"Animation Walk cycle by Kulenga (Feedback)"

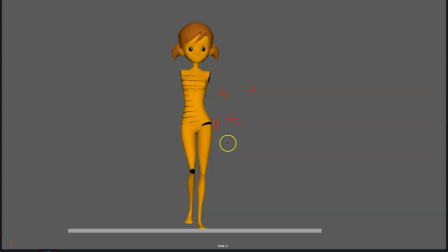So again, you can exaggerate the weight over this leg still for a bit more, so you have a bit more of a shift, or you can start to move the weight as you have it here over the left, but would be much more or less.
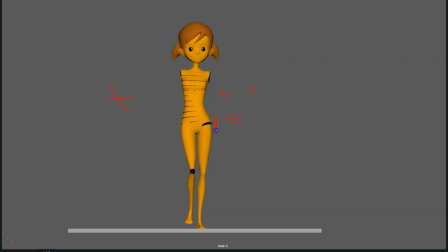It would be just practically just millimeters, just a tiny bit, but not that much. This is too much. She's shifting already too much the weight over that leg. And this, as she is in this pose, as she is starting to,
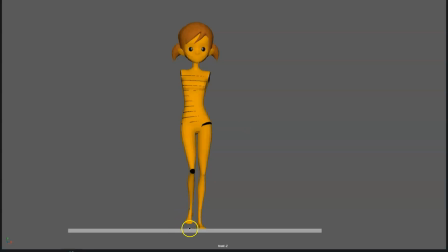she has prepared so when she knows that she can support her weight, because she's already prepared the foot to shift the weight onto this leg, then she is confident, her body is confident to say, okay, now I can shift the weight onto this leg,
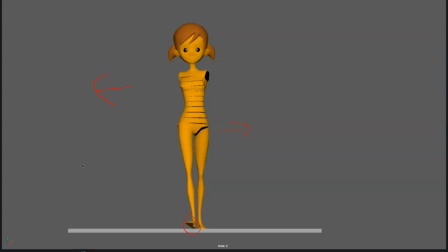because I can shift my body weight onto this leg, because I know that I have a supporting foot that is waiting to get that weight. So in this pose, in the contact pose, is when you would start, you would have
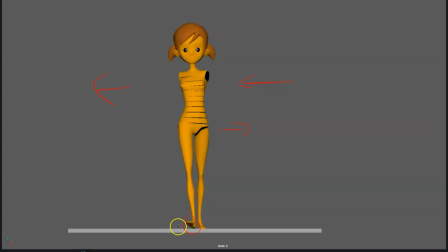a big spacing, moving the leg, the weight over this leg. But it wouldn't even be that much, to be honest, because when you really want to show the character shifting the weight,
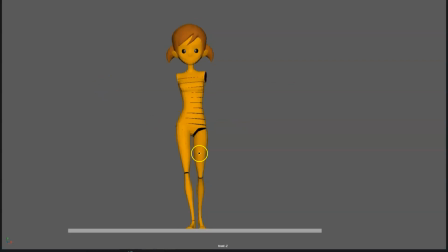is as she's, see how from the contact pose to the when she's putting all the weight onto this leg, we practically don't see any movement at all.
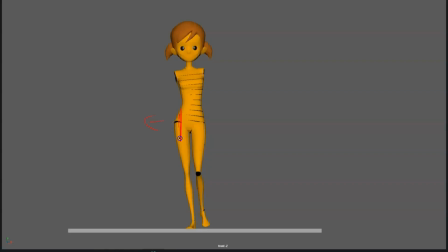See, it's here and here. So okay, we can see a little bit, but literally she goes from not any weight supported on this leg,
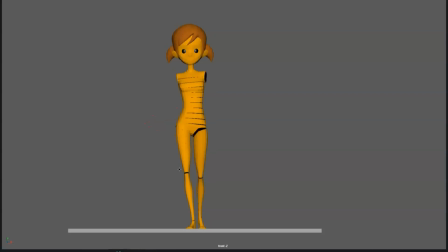and all the weight supported onto this leg, and she hasn't pretty much moved at all to this to the left. Why? Because in this pose she's already too much on, the body is already too much to the left. So what I would do is keep the body in this place.
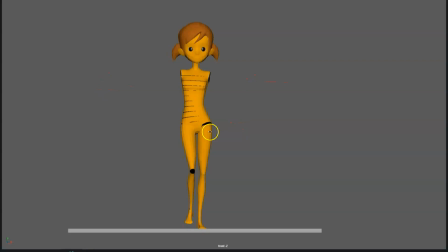You can start to move it a little bit in this pose, just a tiny bit. Then in the contact pose, you start to move it a bit more to the left, but not too much, just a decent amount.
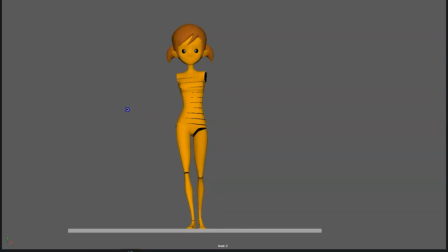And as she puts the weight onto the new leg, is when you start to make the bigger movement to the left. So as she's putting the weight onto that leg, then you show how the body moves to the so it's like
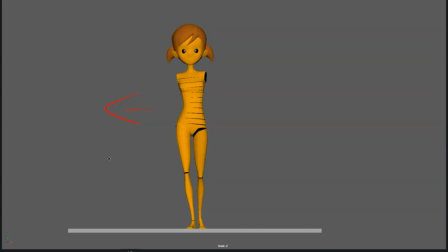hold, move, hold, contact pose, move, hold, contact pose, move, hold, contact pose, move. So it's as soon as she has the contact pose, then boom, shifts the weight onto the next leg.
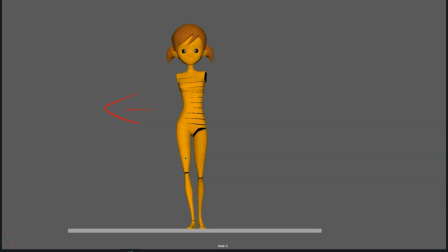It doesn't have to be too exaggerated, because of course you don't want the character to hold and then boom, move hyper fast as soon as the contact pose, um, as soon as she reaches the contact pose,
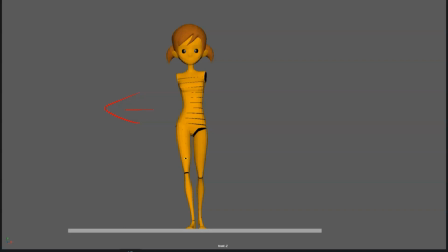but you want to exaggerate it a little bit, you know what I mean? So it starts to move, contact pose, and then speeds up, then holds a little bit, starts to move, contact pose, and then speeds up, kind of like that.
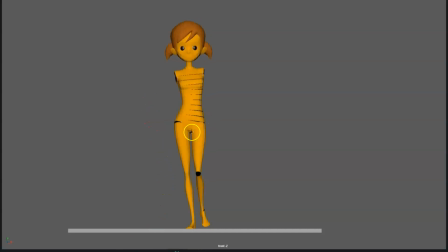Okay, same here. See, you don't move that much the body that soon, because in this moment you still want to have the weight onto that leg, onto the leg on the left. And another thing that I saw that you did is that
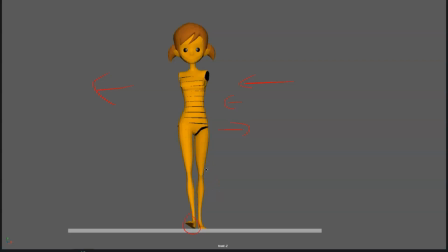although I think it's weird, because I see so many people teaching it this way, and I don't know really why.